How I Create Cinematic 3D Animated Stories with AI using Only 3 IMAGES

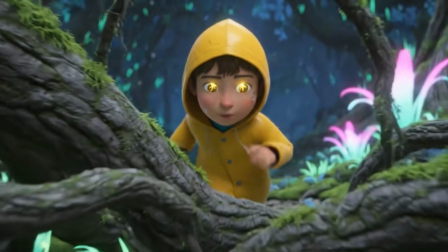[0:18] Keep going! It's close! I feel it!
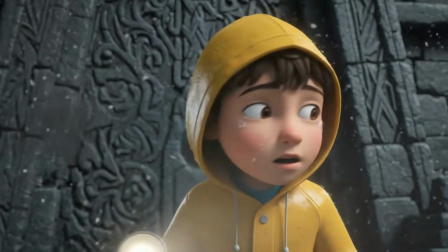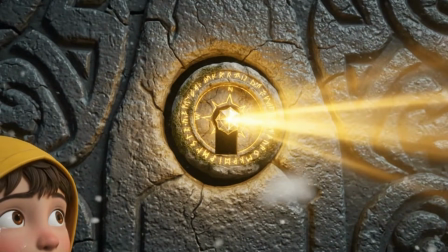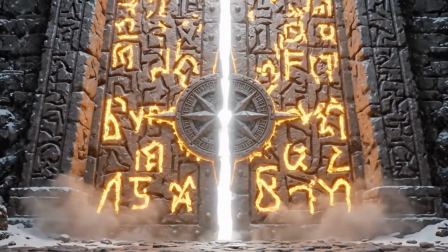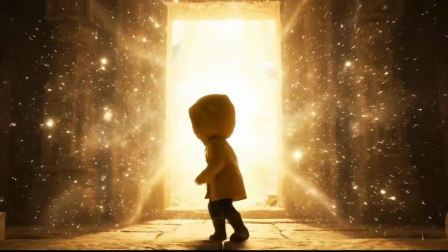[0:40] Behold the wonder, the eternal light of the crystal cavern.
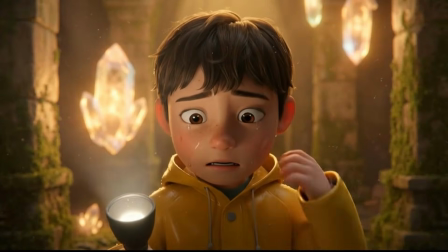[0:46]
What if I told you this entire animated short film was created using just 3 images?
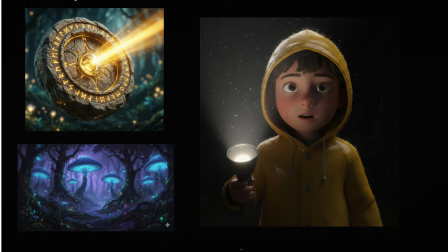[0:52]
And this is just a short version. If you watch the full video, I shared the full version at the end.
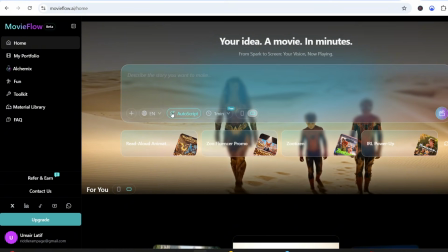[0:58]
In this video, I'll show you how I create full animated stories using 3 images with a tool called Movieflow.
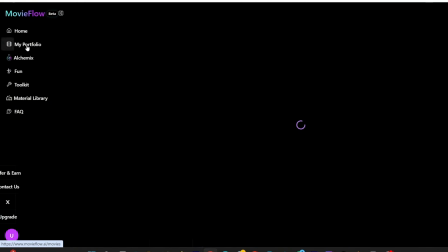[1:05]
Specifically, I'll be using a feature called Alchemix, which lets you combine multiple visual assets into one cohesive animated film.
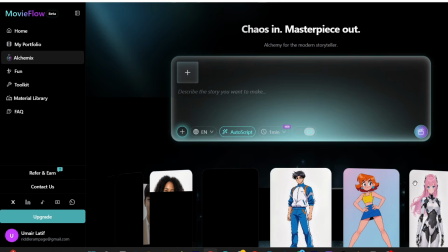[1:13]
Let's get started. So we're making a 2-minute animated mystery film called the Starlight Path, using a workflow that mixes 3 ingredients into one cinematic story.
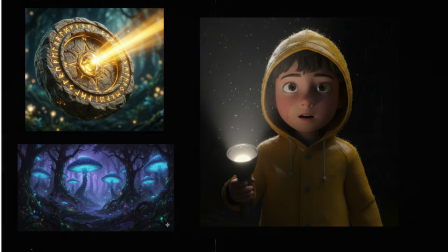[1:23]
And yes, we're using 3 images and a prompt to build the whole movie.
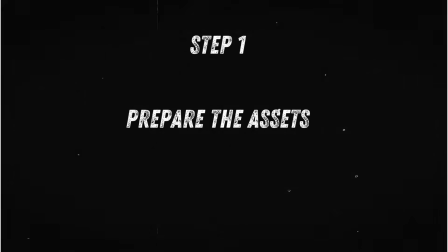[1:27]
Alright, here's the concept. Boy hunting treasure in a mystery forest.
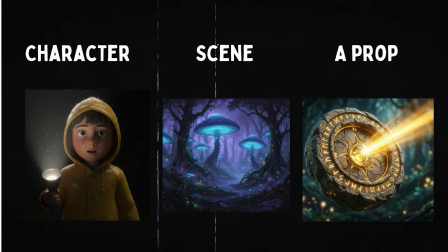[1:33]
I'm creating 3 strong assets first, a character, a scene, and a prop.
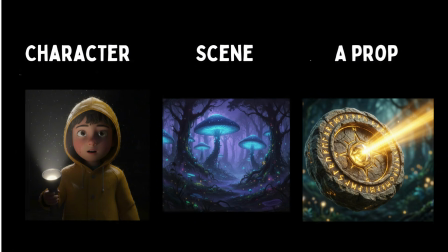[1:38]
And then I'll combine them using Movieflow's Alchemix workflow. So, I have created the 3 images using Nano Banana Pro.
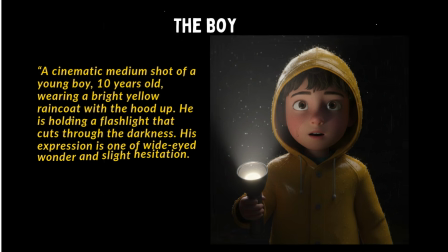[1:46]
Our first asset is the boy. This is our main character. I designed him to stand out immediately against a dark environment.
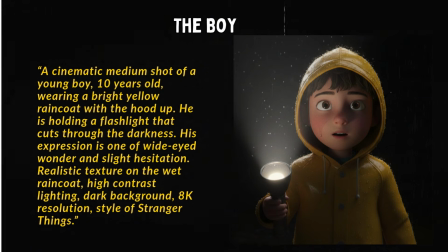[1:53]
Here's the prompt I used in Nano Banana Pro. The yellow raincoat is intentional. Once this image is generated, I save it as the boy. And I'll explain why naming your images is necessary.
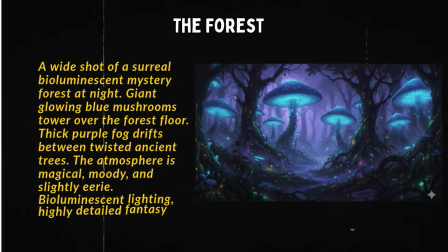[2:06]
Next is the environment. Instead of a generic forest, I wanted something that feels alive, mysterious, glowing, and cinematic.
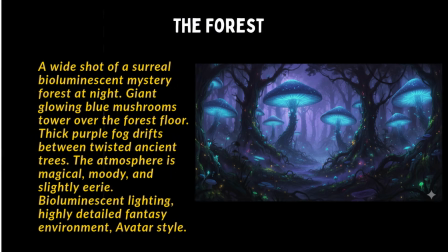[2:15]
This gives us depth, color contrast, and atmosphere that reacts well to motion.
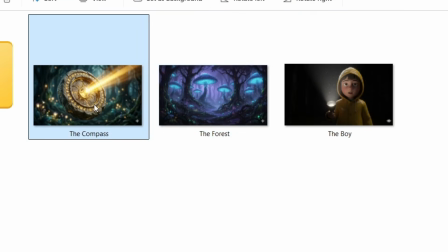[2:20]
I save this as the forest. Every story needs a driver, something that pushes the plot forward.
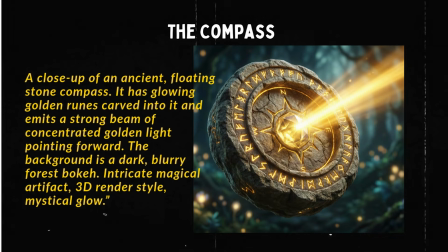[2:27]
For this film, that's the compass.
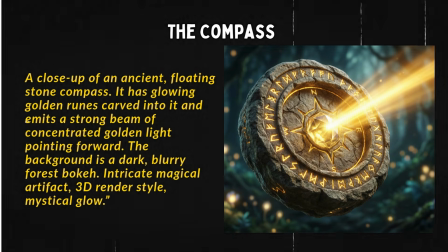[2:30]
This prop is important because it creates motion, it creates direction, and it gives us a reason for the chase.
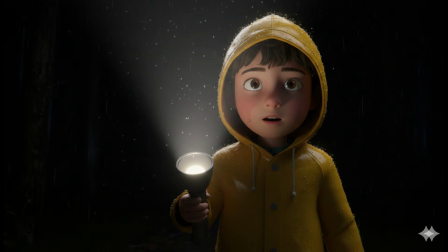[2:37]
Now we have 3 clean ingredients: the boy, character, the forest, the compass, story driver.
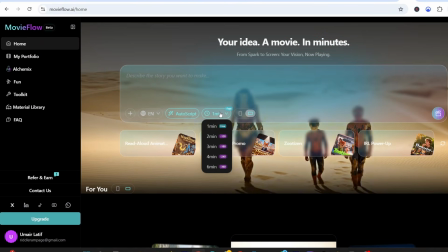[2:45]
This is where most people mess up. They try to generate everything from text.
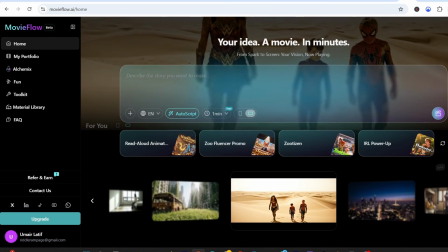[2:50]
Instead, we're giving the AI visual anchors, and that's exactly what Alchemix and Movieflow is built for.
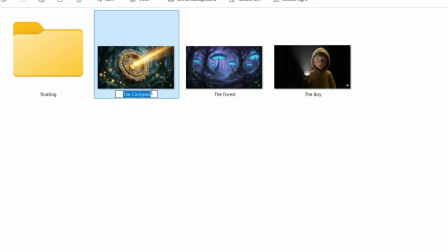[2:56]
Now that our 3 assets are ready, it's time to bring them into Movieflow. Inside Movieflow, I'm going to the Alchemix feature.
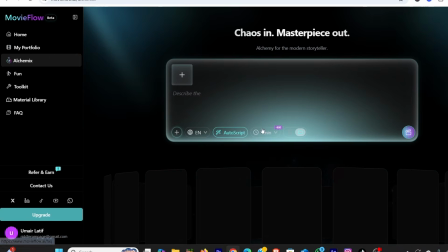[3:04]
This is the part that changes everything.
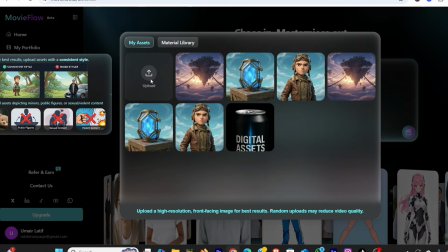[3:06]
Instead of saying 1 image equals 1 video, Alchemix lets you combine multiple visual ingredients into a single cinematic story.
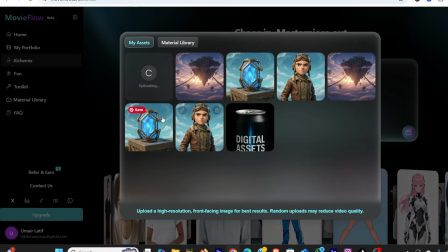[3:15]
Think of it like directing with references instead of guessing. I upload my assets one by one, and this part is important.
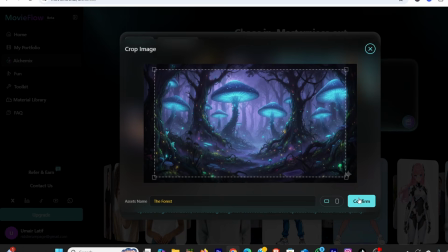[3:22]
The boy.png, the forest.png, the compass.png.
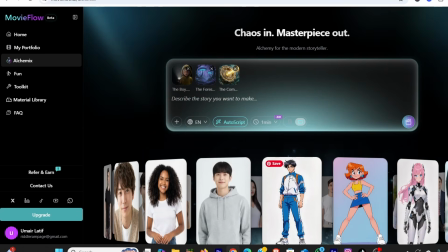[3:30]
Movieflow keeps track of these file names, so later, when we write the story prompt, the AI knows exactly which image to use where. This is a small detail, but it gives you way more control than a generic text prompt.
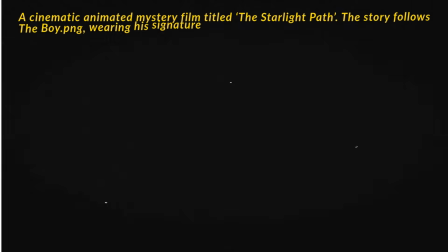[3:42]
Now I'm adding the story prompt. Instead of overloading it with technical language, I write it like a short film synopsis.
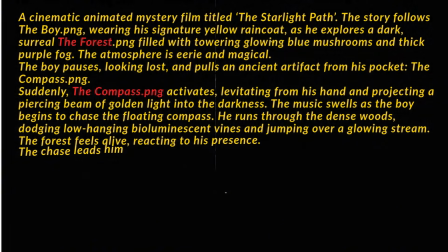[3:49]
Clear actions, clear visual beats. Here's the exact prompt I'm using.
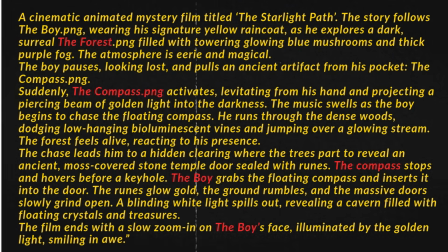[3:54]
I added my overall story concept in the prompt, so AI has all the details about the story.
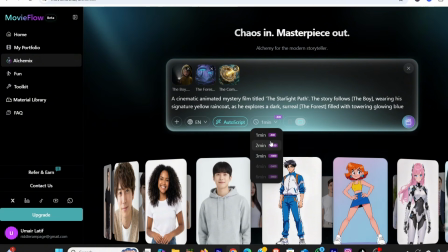[4:00]
For this film, I'm setting the duration to 2 minutes. Long enough to feel like a real short film, but short enough to stay cinematic and focused. I select the language, and once everything looks good, I hit generate.
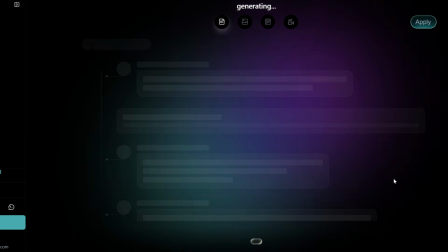[4:13]
Now here's where Movieflow does something most AI tools don't. Instead of rendering immediately, Movieflow generates a full script preview first.
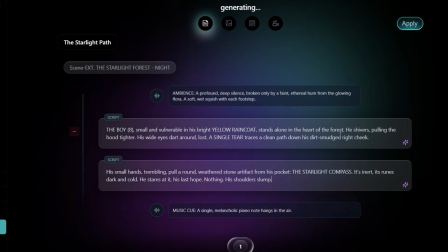[4:22]
And this preview isn't just text.